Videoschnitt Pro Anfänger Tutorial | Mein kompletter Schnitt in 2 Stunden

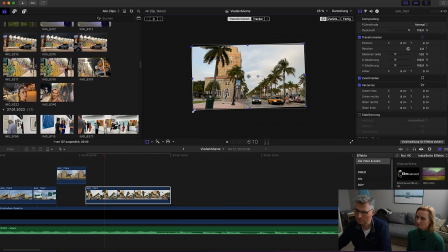12:25 Kurz in der Darstellung gehe ich ein bisschen runter, dass ich das einfach hier so auf die Ecken so zoomen kann, dass es ganz im Bild ist. Ne?
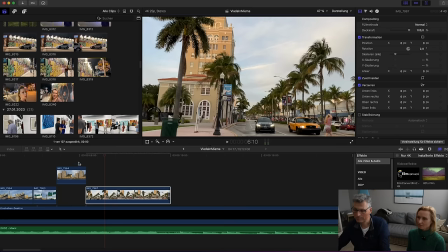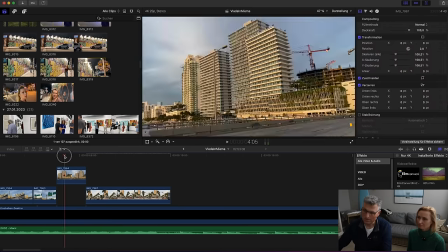12:36 Schön ist auch Kamerabewegung. Hier von links nach rechts, siehst du? Und da auch. Also ist ein fließender Übergang. Das ist flüssiger, als wenn jetzt das in die entgegengesetzte Richtung gehen würde.
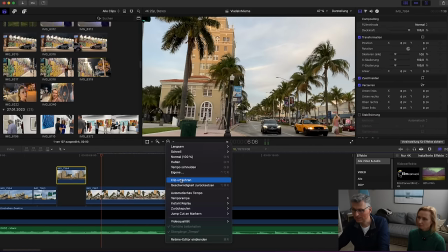12:47 Nur mal zur Demonstration. Ich sage jetzt mal Clip umkehren bei dem ersten. Du siehst jetzt umgekehrt.
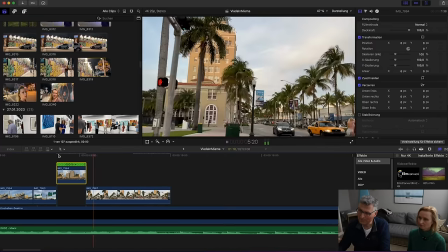12:53 Pass mal, okay, die Autos fahren rückwärts, aber du siehst, das ist nicht so stimmig. Ne?
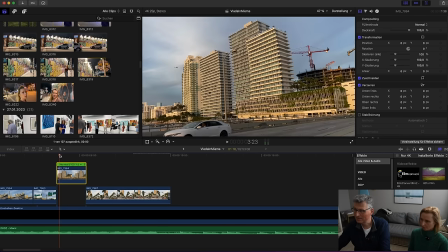12:59 Also.
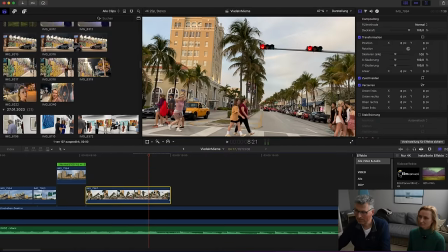13:04 Miami-Feeling, ne? Okay, die Kamera ist schon wieder schief. Ich muss noch ein bisschen kippen. So. Dann verliere ich natürlich ein bisschen was vom Ausschnitt. Aber ich finde, in diesem Falle muss die Kamera gerade sein.
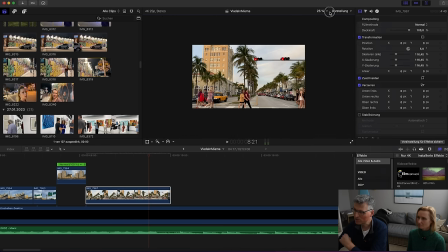13:17 Das sieht einfach wertiger aus. Man kann sie schief halten, finde ich, aber dann muss man sie auch bewusst richtig schief halten.
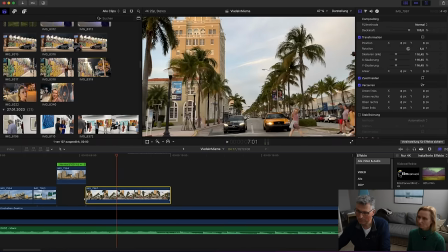13:23 Ne? So, hier, ich würde sagen, wir machen das ab hier vielleicht. Nur ist auch viel zu lang, der Clip hier.
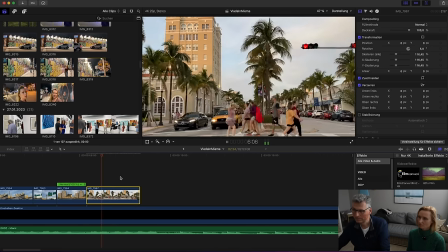13:29 Gucken wir mal, was wir noch haben. Ne? Schön.
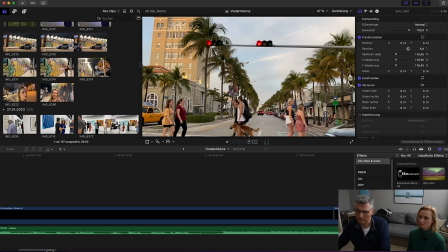13:35 So, war da hinten noch was? Na, das war ja deine Anmoderation. Das heißt, wir haben jetzt hier noch diesen Bereich von da nach da. Also ich habe jetzt hier noch so ein paar Sekunden Zeit, um erstmal Miami-Stimmung aufzubauen. Ne? Was habe ich denn noch hier von Miami?
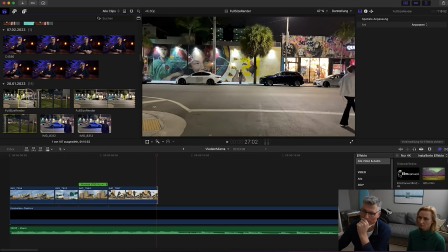13:49 Hier geht es ja schon so Richtung Abend. Und das ist natürlich wunderbar, um gleich zu deiner Anmoderation zu kommen. Das würde ich nämlich direkt integrieren. Ich würde jetzt so langsam von Tag nach Abend so den Switch dann machen.
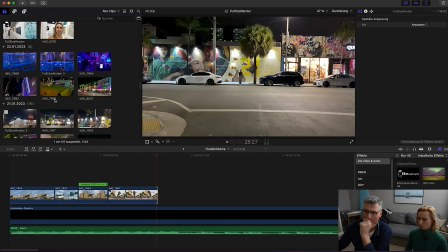14:01 Aber erstmal gucken, was ich noch für Tag sehen habe. Und hast du dir vorher schon ein paar Tage vorher Gedanken gemacht?
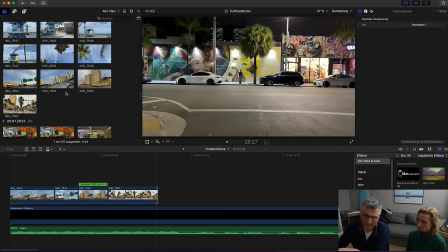14:07 Ich habe mir deine Clips nur oberflächlich angeschaut, also noch nicht richtig ins Detail, aber ich habe halt gesehen, dass du Clips am Tage geschossen hast.
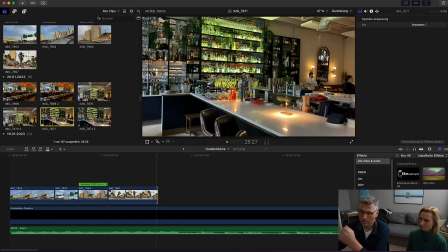14:16 Du hast Nachtclips, du hast so Partyclips und dann die großen Clips jetzt im Bereich Kunstausstellung.
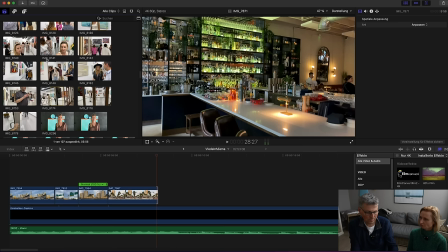14:24 Und dann habe ich mir eigentlich, dann weiß ich, ich habe diese Blöcke, ich habe Tag Miami, ich habe Nacht Miami, ich habe Kunstausstellung. Und dann habe ich mir einfach nach diesem Thema des Storytellings überlegt, so ey, wie geht man da ran? Und deswegen die Idee, man kommt erstmal in Miami an.
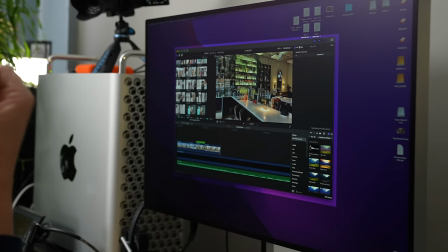14:39 Du begrüßt die Leute, Dann zeige ich mal noch ein bisschen von dem pulsierenden Leben von Miami.
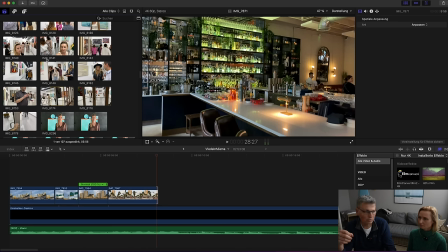14:46 Und dann eben, ne, geht es um die Kunstausstellung und dann noch so ein bisschen so zum, dann redest du ja noch eine ganze Menge. Du musst ja, wir wollen ja noch ein bisschen Moderation reinbringen. Das heißt, dann würde sehr wahrscheinlich ein Moderationspart kommen, wo auch immer mal wieder Bilder gezeigt werden. Also nicht nur, dass man direkt nur deine Moderation sieht und ja, und dann so ein bisschen auslaufende Handlung.
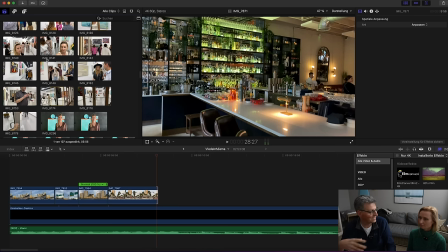15:05 Aber wichtig, nicht zu lang. Ne? Die Leute sollen ja sagen, cool, schaue ich mir gerne noch ein zweites Mal an.
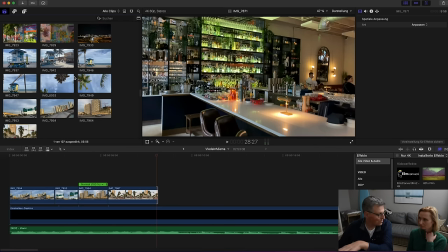15:10 Ne? Also, aber ganz ehrlich, ich bin jetzt intuitiv dabei, erstmal die richtige Struktur zu machen.
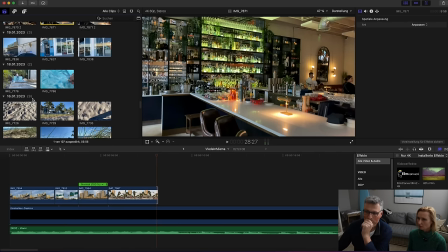15:16 Ne? Also, ich habe es gefragt, nur um zu wissen, wie du getickt hast,
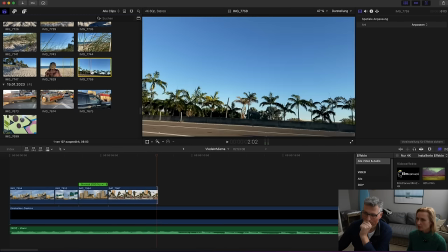15:22 weil bei 102 Clips kann man nicht jeden einzeln anschauen. Nee, habe ich auch nicht.
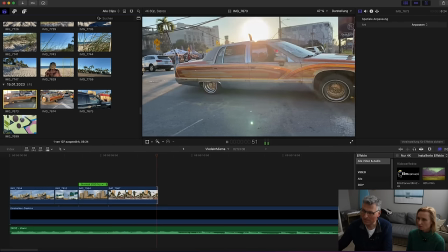15:27 Aber ne, sehe ich zum Beispiel jetzt hier dieses Auto. Ne? Das ist doch geil. Das ist für mich Miami.
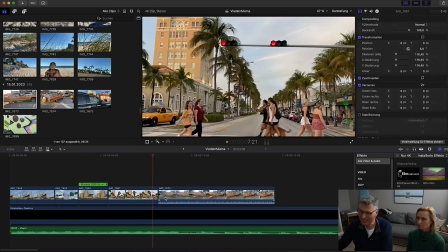15:32 Ist doch super. Ne? Also das heißt, wenn wir den jetzt mal hier reinnehmen, das Geräusch vom Auto können wir später noch nachträglich hinterlegen.
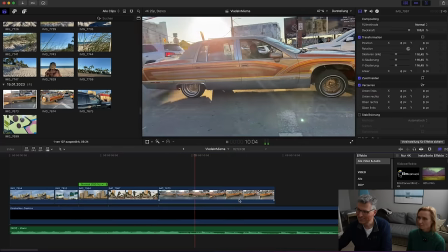15:39 Deswegen mache ich es erstmal aus. Ne? Das ist doch cool, ne? Mhm. Die Karre wäre doch zum Beispiel schon... Ja, das ist doch schon ganz cool. Sogar in derselben Richtung, ja.
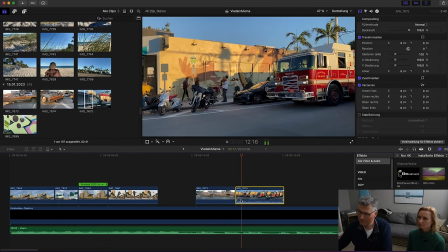15:52 Ja, ne? Guck mal, und dann... Ja, also die Geräusche mache ich erstmal alle aus.
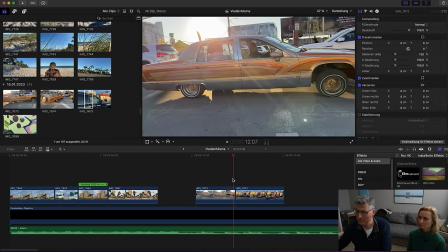15:57 Da gucken wir nachher, was wir brauchen. Also Sounddesign ist ja nochmal ein anderes Thema.
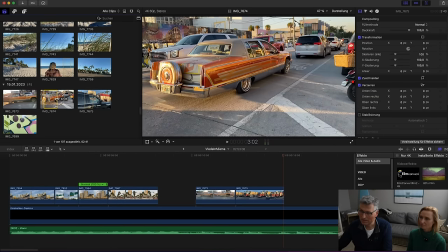16:04 Da ist der Wagen normal, glaube ich, ne? Oder ist das ein anderer? Doch, das ist dasselbe, aber von...
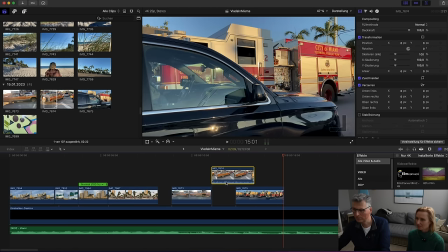16:09 Seite von anderer Perspektive. Gucken wir doch mal, wie das wirkt, wenn wir den hintereinander schneiden würden.
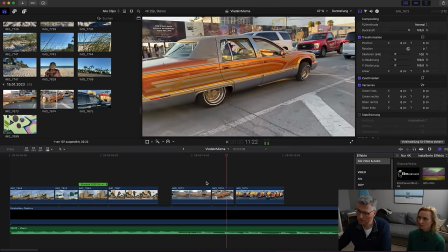16:17 Wirkt das oder ist das zu viel? Moment. Und da ist der Beat hier unten.
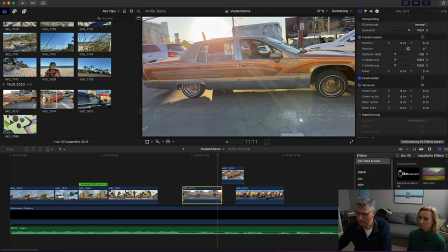16:24 Ich würde es vielleicht direkt auf den Beat dann machen. Und dann beim nächsten Beat.
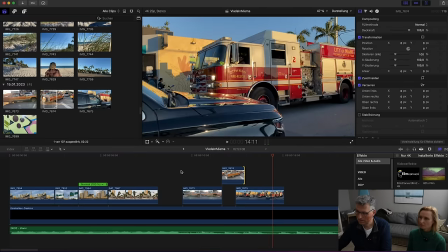16:33 Na, also hier.